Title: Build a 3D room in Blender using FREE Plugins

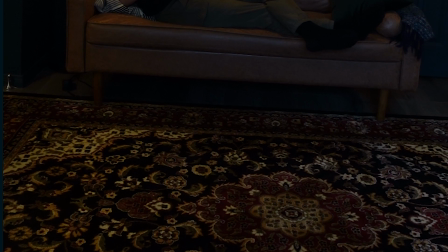4:09 It's just like this IKEA rug, but I couldn't find it at first.
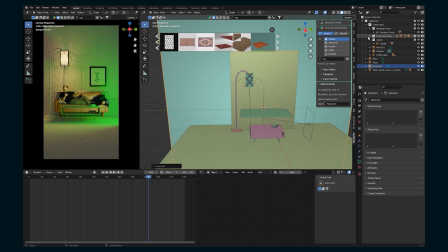4:13 Eventually later in the tutorial, you'll see the rug switch because I did find one in Blender Kit that had the right design.
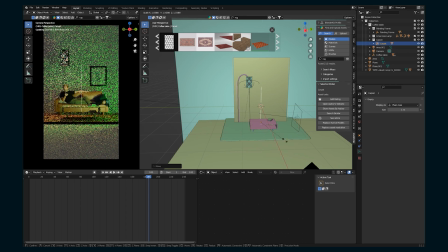4:20 But for most of the tutorial, you're gonna see this rug. But basically everything in the room came from Blender Kit.
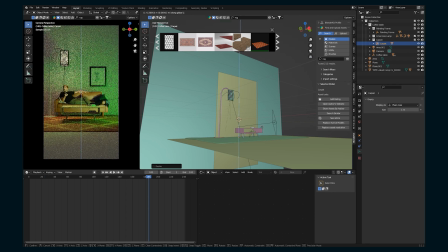4:26 So it is a very, very helpful add-on. I definitely did some iterating with the animation here.
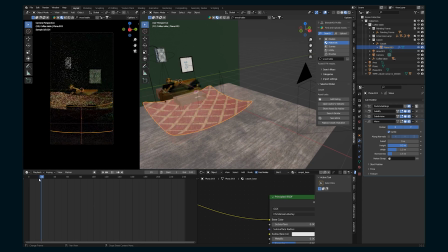4:31 At first, I kind of wanted the whole room to fly away and almost have me on the couch sort of floating in space or something. So I was adding like a wave modifier to the rug and use shape keys to make the floor kind of turn into this mountain range or something.
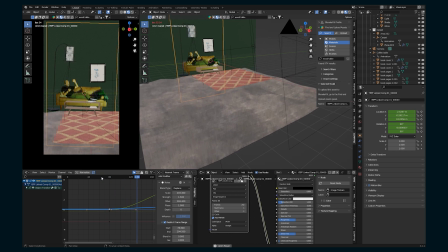4:47 But I couldn't really get anything that I ended up liking. So I simplified the concept just to have things in the room start to float.
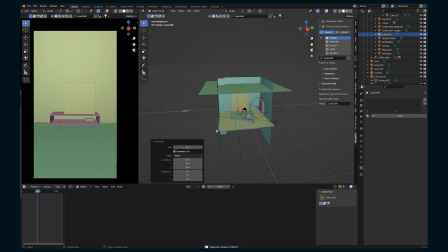4:55 The other thing I originally wanted to have was a bunch of pop-ups throughout the room, kind of like you're on this app and you're just seeing a bunch of memes and things.
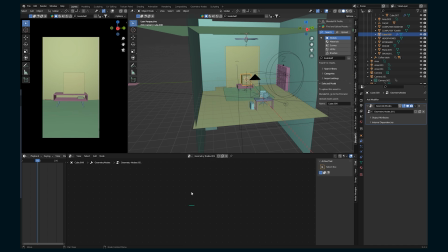5:06 And so I wanted to try and use geometry nodes to create this sphere of memes pulling from a collection.
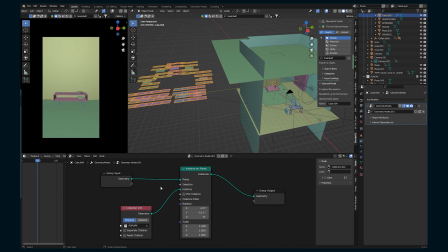5:14 I found that I didn't have enough control over it.
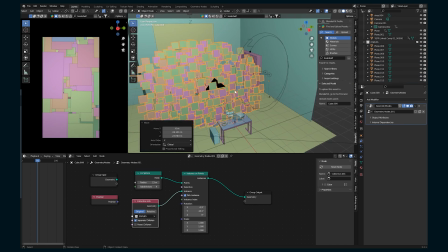5:18 So eventually I do nix this as well, but I think that's hopefully helpful to see that like most things,
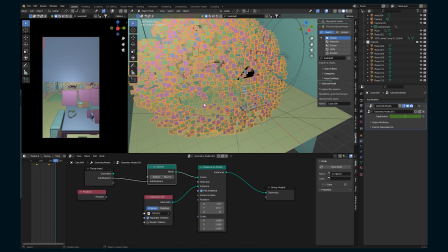5:24 it's a creative process and there's a lot of, I find myself doing a lot of trial and error along the way.
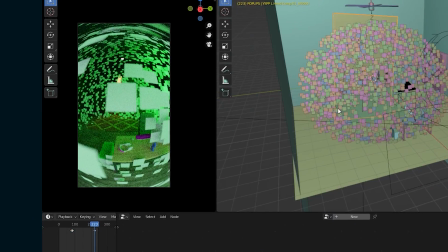5:31 Also a side note, I'm using cycles so I can have the camera set to panoramic so I can get a super wide angle.
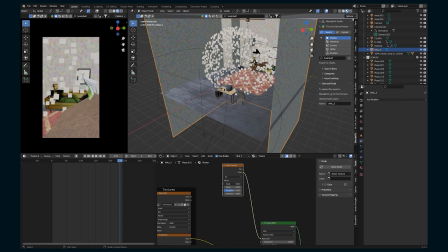5:36 The next thing I wanted to do is make the walls themselves start to glitch using
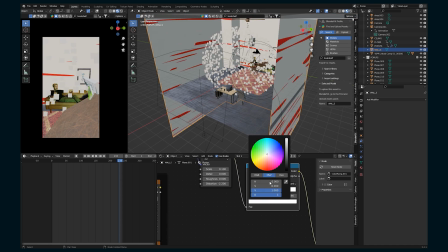5:42 emission so it creates a light that shines on everything in the room.
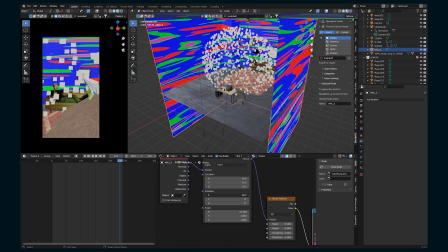5:46 And that I thought was really gonna tie this whole effect together.
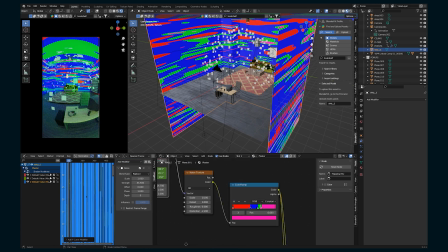5:51 And I was really, really determined to build it within Blender using the Voronoi texture, using the waves texture, mixing and matching and animating different elements of them, using a noise modifier here in the graph view,
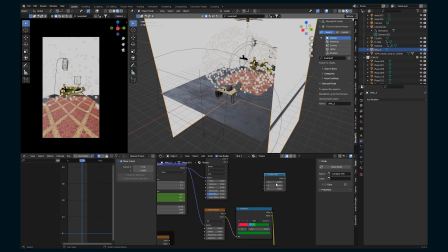6:07 just trying to make it as glitchy as possible. Ultimately, it wasn't really looking as glitchy as I would like.
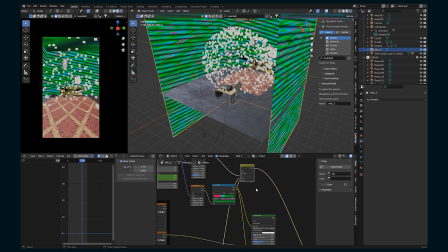6:15 I know there's a way to do that, but for the life of me, I could not figure it out.
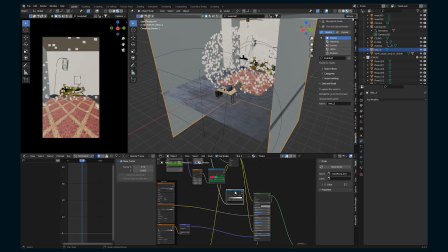6:20 So I decided to take this
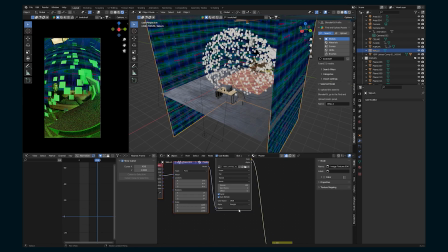6:23 glitch video clip that I have and kind of mix that in there just because it gave like a proper glitch aesthetic.
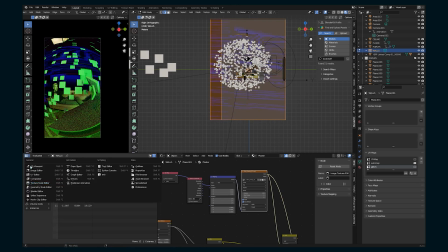6:32 And as I was playing with it, I realized I'm just going to use that glitch video and take out all of the other Blender stuff.
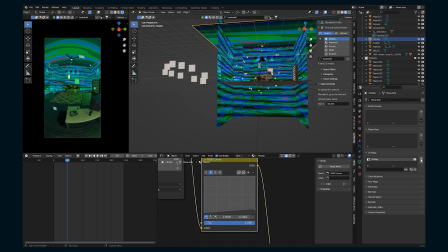6:40 So I kind of scaled it differently, adjusted the colors, and kind of tailored it to this green color that I wanted for this scene.
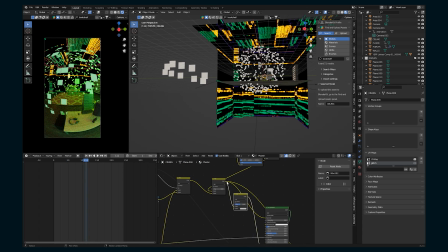6:48 But ultimately, it is a glitch video texture and not built within Blender.
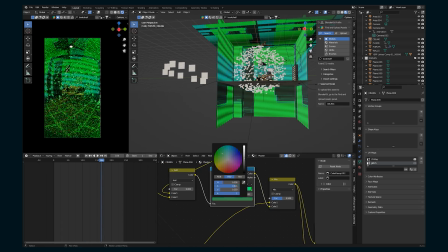6:52 If you know any tutorials for how to make really awesome glitches in Blender, please let me know in the comments below,
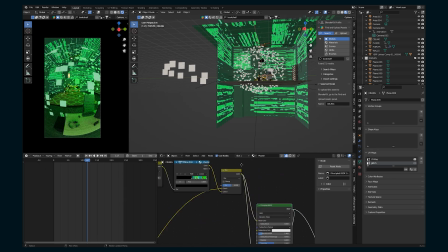6:59 because I would love to be able to do everything within Blender and not have to rely on other like video clips or packs or anything like that.
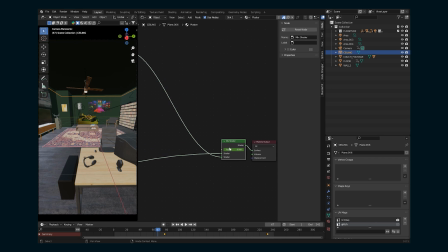7:08 And the glitch on the walls is being animated by using a mix shader here in the material and
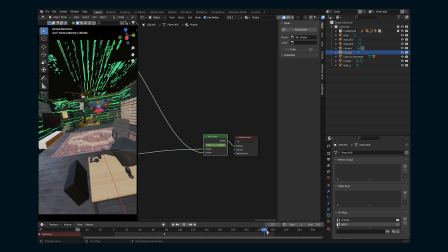7:15 animating from the wall material to this emission texture that's using the glitch video.
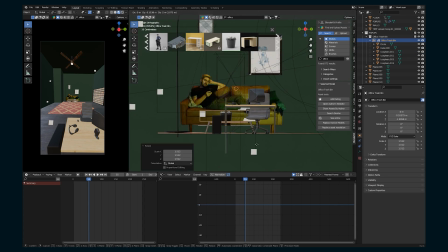7:21 So it's just kind of fading from one to the other. Now that I have my shot and my animation all concepted and ready,
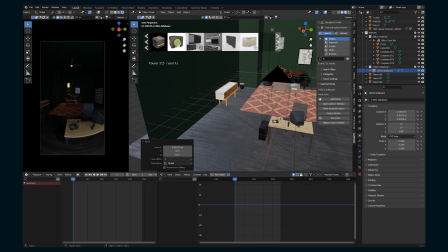7:30 I'm just gonna go back in and add some more models using Blender Kit just to fill out the room a little bit more and have more elements that can float up.
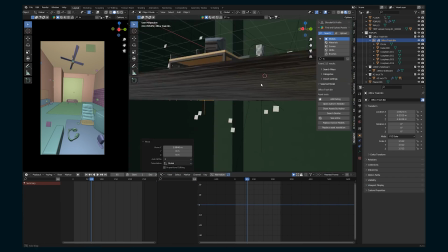7:38 And to do the floating, I am just keyframing the Z position and the rotation, just having it slowly rise a little bit.
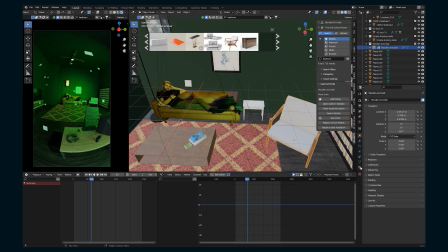7:47 It's not a physics simulation at all. Of course, I have to add a batleth.
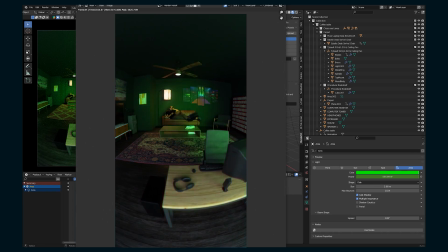7:52 If you know, you know. And that's how I ended up with this animation.
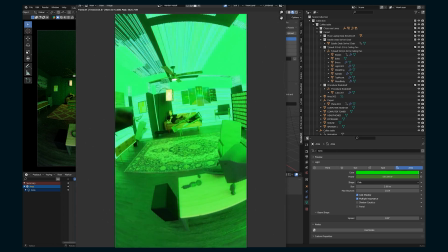7:57 It was a lot of fun. It didn't take me too terribly long. I think it only took me maybe a couple days, just spending a few hours here and there.
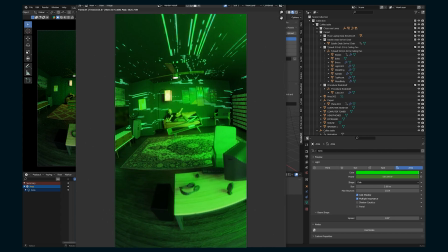8:06 The reason it was so fast was definitely because of Blender Kit and being able to build a 3D environment so quickly.